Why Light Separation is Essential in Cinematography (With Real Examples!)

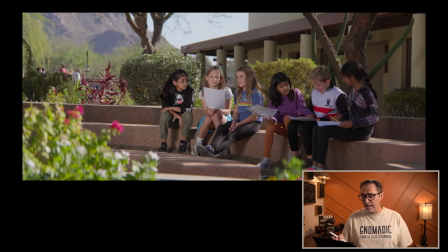248s
If we go to the second shot, now we're using a bounce board, a silver bounce board that's actually placed kind of like, off frame at this angle. And then the sun, which is actually in this corner here somewhere, is,
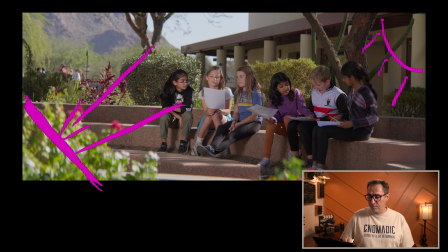266s
we're bouncing that sunlight back onto the students. And we focused mainly on those 3 because I didn't have a very big silver bounce board.
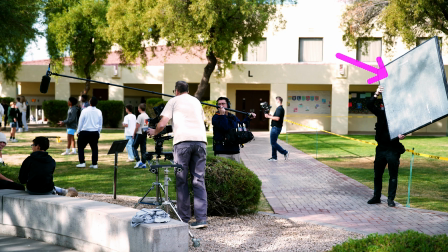279s
I think it was a 4x4, and I only had one. And so I had to kind of pick and choose.
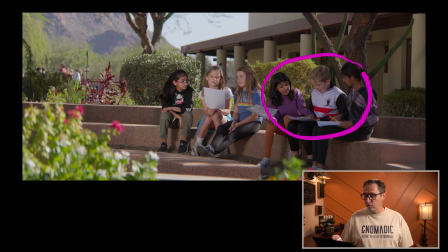284s
And for some reason, this first group was a little brighter. And I think it's because the steps in front of them are in more sunlight. And so that sun is actually beaming sunlight on this concrete that's bouncing back up at them a little bit.
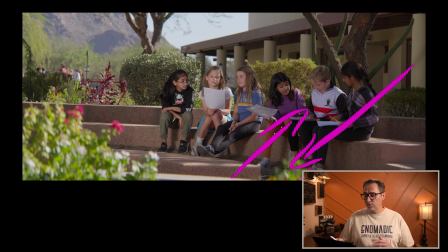301s
And so I had less concern about that particular group. So I decided to put my silver bounce on that side to bounce slide towards those 3 girls.
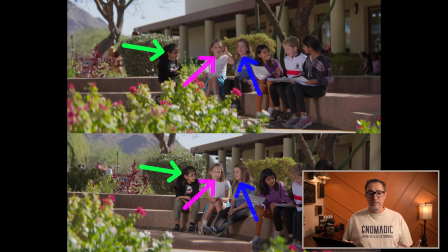311s
And here, at first glance, obviously we can see that they're much brighter than the first shot. But what's important here, if I go to the false color,
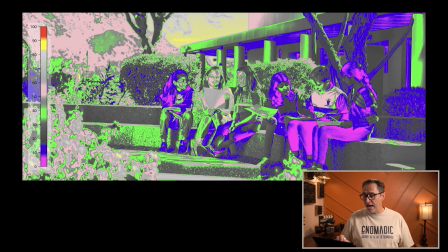321s
is we can see now separation between the shadows, for example, the green of those columns or those bushes, and the faces of my students, where we now are playing in the 50s to the 60s IRE range.
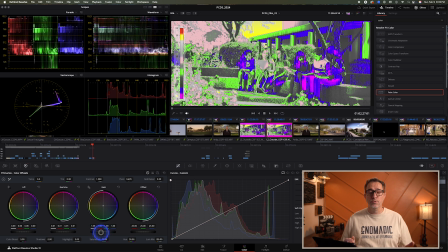339s
And so that allows me in post-production now to really be able to control the final outcome. I can adjust the shadows without interfering too much on their faces,
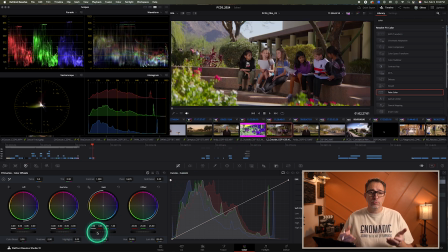350s
or I can bring the midtones up a little bit without raising the entire image.
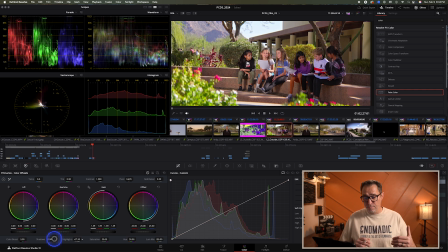356s
Now, I wish I had more. I wish I could have, maybe bring the bounce board closer, but because I wanted that white shot, I really didn't have space to bring that silver bounce closer to raise the levels even more. And that's something that you have to be conscious about. Sure, I love high contrast ratios, but you're limited to the equipment that you have available and the environment. It's very difficult in broad daylight to say to your gaffer, I want an 8:1 ratio. It would be very, very difficult unless, again, you have some really, really bright light source that you can blast your subject with.
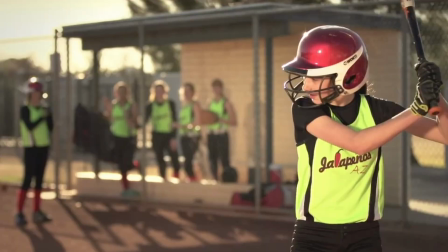401s
So you have to be aware of what your limitations are as far as an equipment standpoint. But at the very minimum, make sure that you have some separations by checking your levels.
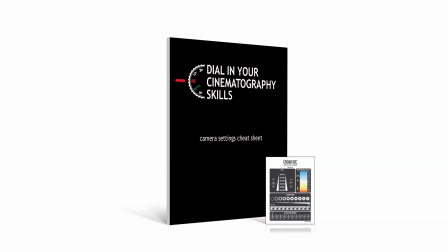412s
Now, thank you for watching this video until the end. As a token of my appreciation, I'd like to offer you my free camera setting cheat sheet. Just follow the link below to download your free cheat sheet. Thanks again, and happy filming.